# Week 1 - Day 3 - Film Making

And so it may look a bit boring just having a close-up of a box, but I think once we add sound effects and we see the interesting lighting setup, it's actually going to look quite cool.
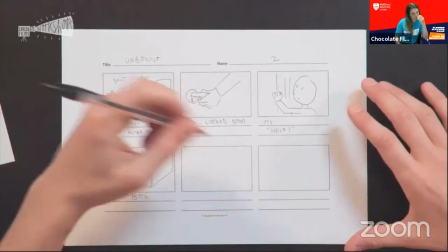And so I think I would probably repeat some of these shots now. So rather than draw them all out again, I think I might just write repeat
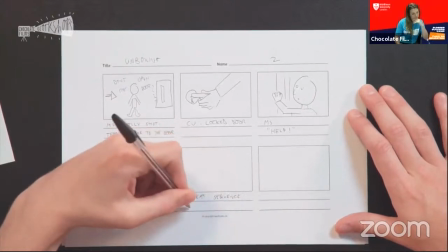sequence several times. And I also had an idea for quite a cool shot. So rather than seeing the actor opening the door, we can maybe flip it around to see them from the other side of the door.
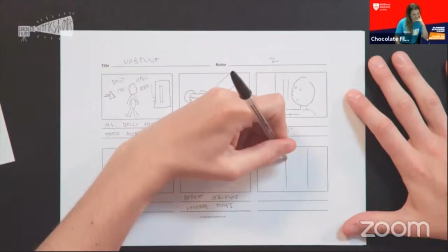So looking at them through the glass. And what could be quite fun about this
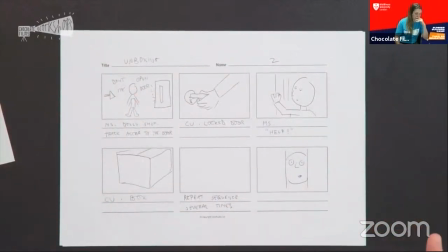is that the audio could change because you're on the other side of the door, so it could be completely silent. So that could really ramp up the tension if suddenly there's this screaming person, but you can't even hear them. And now we really want to ramp up the tension, so I think we could cut back to some more abstract shots of the box, maybe even a Dutch angle or just maybe slightly off center, just to slightly unsettle the viewer. So let's just put some kind of strange box angles in.
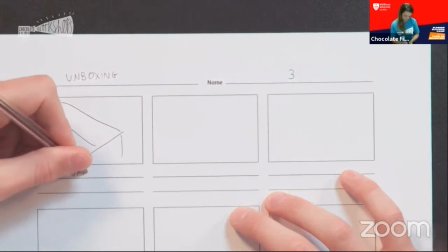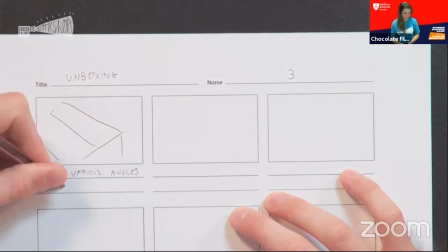The key part of the script here is now that the door's definitely locked and we're trying to unlock that. So almost focusing
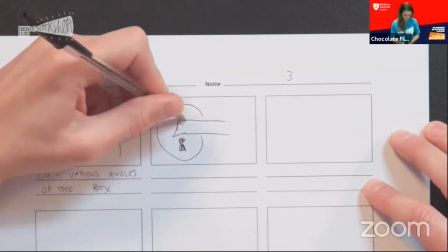in on the locked door.
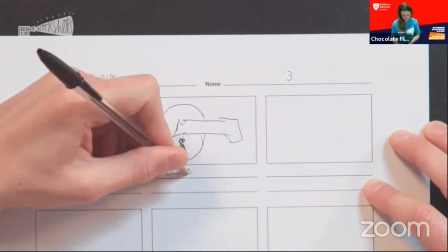And then I think we'd also talked about a close-up of the character's eye.
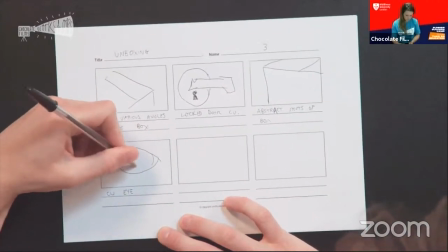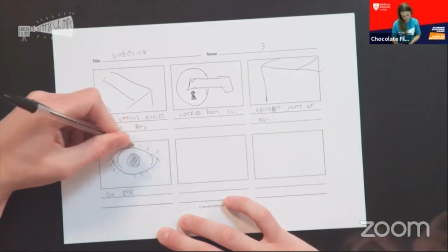So again, in films, something like that's really usually done to emphasize fear and panic. And then I think finally, as the door unlocks, we probably want to cut back to a close-up.
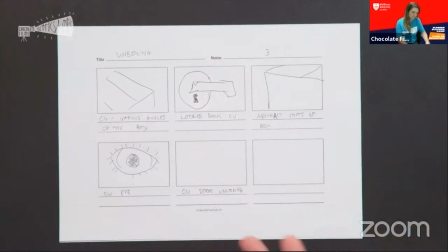Really more than anything, just to emphasize that it has now actually opened up.
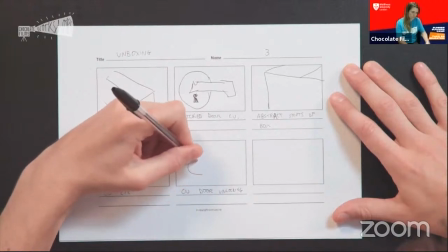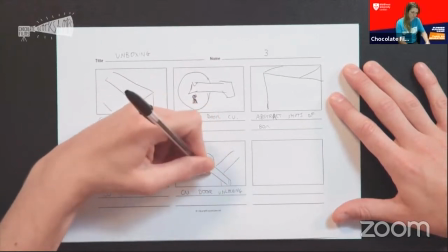And now I think that the door's finally opened, the tension's probably reduced quite a lot. So I think it'd be good to cut back to a mid shot just to maybe calm things down,
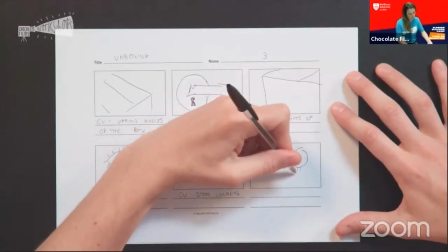just to show that the actor is now kind of safe, or so we assume.
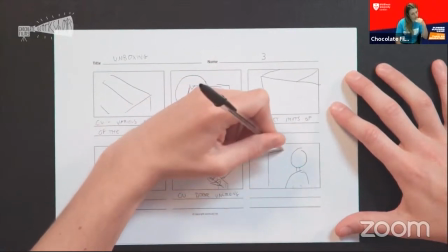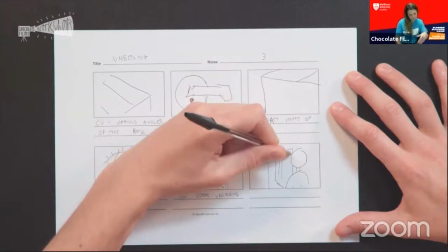Put a little smile on his face.
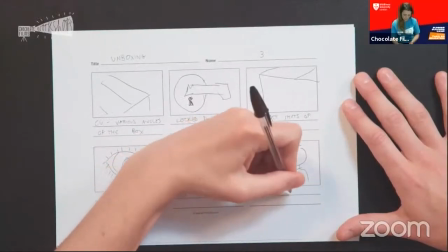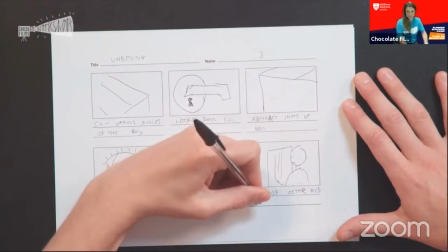At this point, I think sound effects become quite important. So we probably start to hear noises coming from the box to try and lure the actor back into the room.
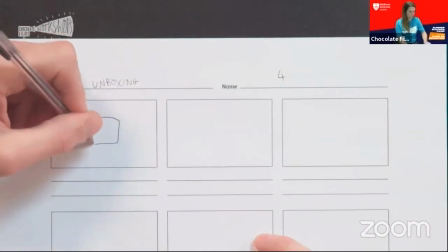So I guess we probably just want to cut back to maybe more the wide shot of the box again. And what's great about these is you'll see there's some repetition in shots, and you can actually just reuse the same shot as long as you change up some other things like the audio or the sound effects.
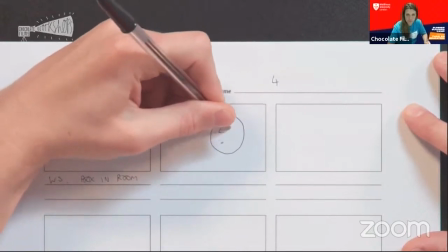So we then need to obviously cut back to the actor, maybe a close-up to show exactly what they're feeling at this point.
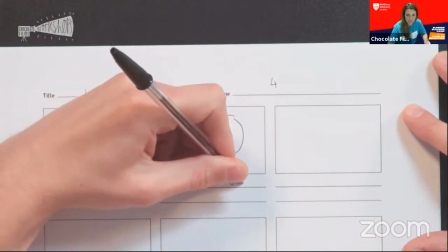Because they're now feeling drawn back into the room. And I think it could be a good time to have a reminder just of the actual title of the film.
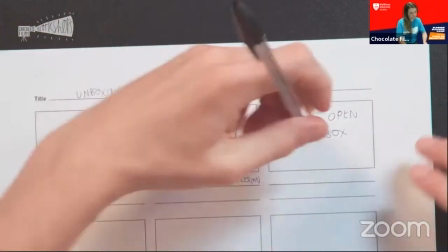And the whole point that you're not meant to open the box. So let's cut back to a mid shot of the wall.